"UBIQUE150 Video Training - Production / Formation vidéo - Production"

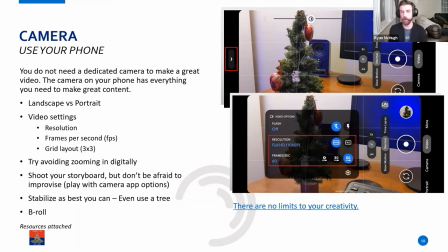(4:09)
So for instance, I have it marked the default in most phones is 1080p, which is HD high definition. Pretty much everything you watch on the internet is filmed in 1080p. So it's very good. Or there's 4k. If you have a phone that shoots in 4k, and you want to use it, phenomenal.
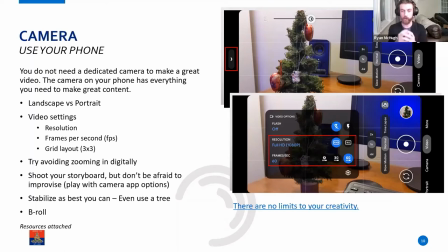(4:29)
4k resolution just means there's a lot more pixel density in your shot. There's a lot more details. So you can zoom in lot more you can capture a lot more details and so on it's a larger file size so just keep that in mind 1080p
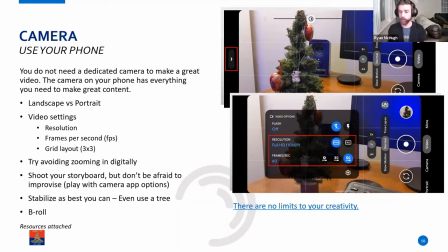(4:48)
or 4k you'll capture great video regardless so it's as you choose you have that tool to yourself then we have frames per second which again is another technical jargon thing but all that really means is it is how many frames
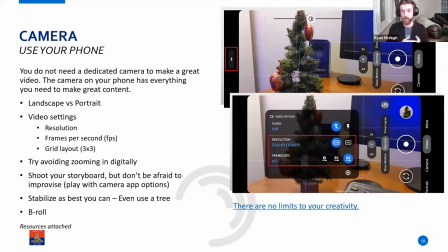(5:04)
or think of it like a picture there are in a second of video. So the default for most videos, the way even our eyes tend to capture light and capture moving objects is at 24 frames per second,
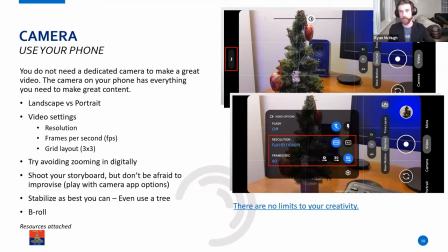(5:20)
which means think of it just that there's your video camera is taking 24 pictures, putting them together in for one second of footage. And that's how it works. And you can scale that up. So for instance, again, if you look at the bottom image there's the there's the option for 60 or
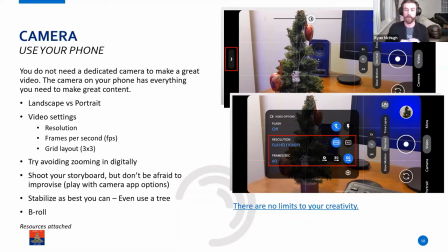(5:39)
30 frames per second the higher your frames per second is that means you're capturing more of those pictures for every second of video and that allows you to slow down your footage so it again
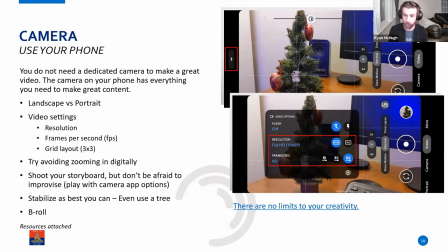(5:56)
back to the brainstorming and back back to the storyboard if you're thinking wow i really feel like there's a specific shot in my video that I want to be in slow motion. Well, if that's the case, you need to shoot at a high frame rate, a high frames per second.
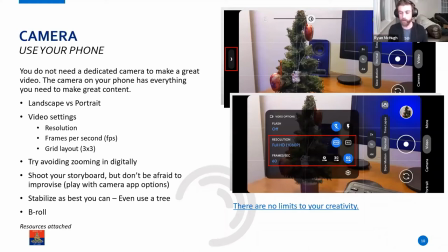(6:14)
So 60, which most phones today do very well at a high resolution like 1080p, you can slow that down and get very nice smooth shots. And then you can even have cameras and even some cell phones like the new iPhones, for example,
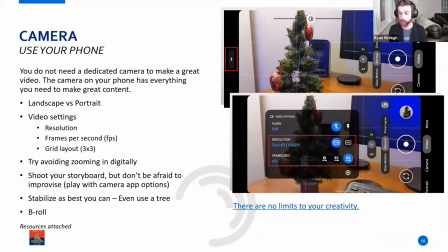(6:31)
they can shoot up to 120 20 frames per second, which is, you know, insane that phones can do that, but it gives you, you know, someone who's never filmed a video before or edited a video before in their life, the ability to make really amazing slow motion detailed shots.
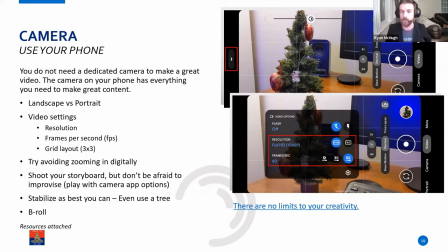(6:51)
And then your grid layout, which is, if you look, you get a really good shot of it on your top photo here, me taking a grid layout of my tiny little Christmas tree. it's a grid layer of a three by three so that means there's three rows and three columns and
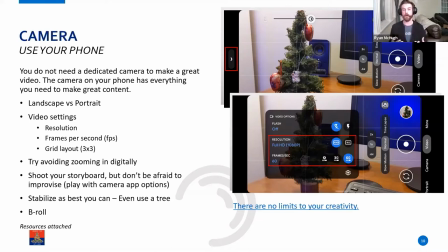(7:07)
this helps you frame your shot framing is is incredibly important when it comes to filming because it makes you align the details and align the viewer's focus so in this case I wanted my little
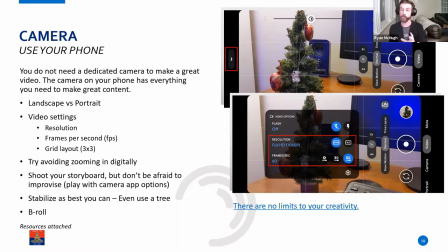(7:23)
Christmas tree to be on the left side because I feel like it looks really good there and allows me to show a little bit more detail in the background. And the background can be blurred out a little bit if I so choose. So it's all about frame composition. And framing, again, with the grid layout is very important, even if you're doing an interview.
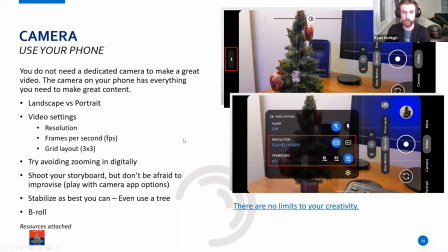(7:42)
So I'm gonna come back to the Zoom for just a second because I'd
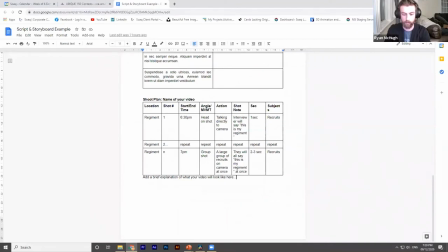(7:47)
like to look at myself. If I can do that.
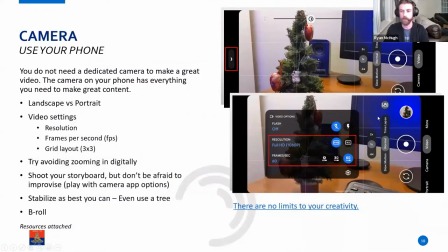(7:57)
No, I can't. I'll demonstrate it and I might look a little weird, but that's okay. So let's say you're interviewing somebody for your video. There's a few things you want to keep in mind. One is where your subject is placed on the grid, right?
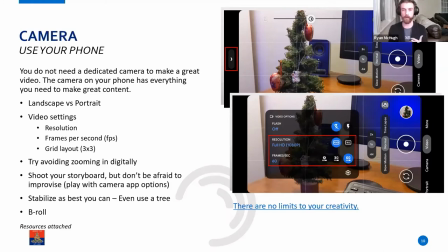(8:13)
Right now, because I'm talking to you, I am right in the center of my camera.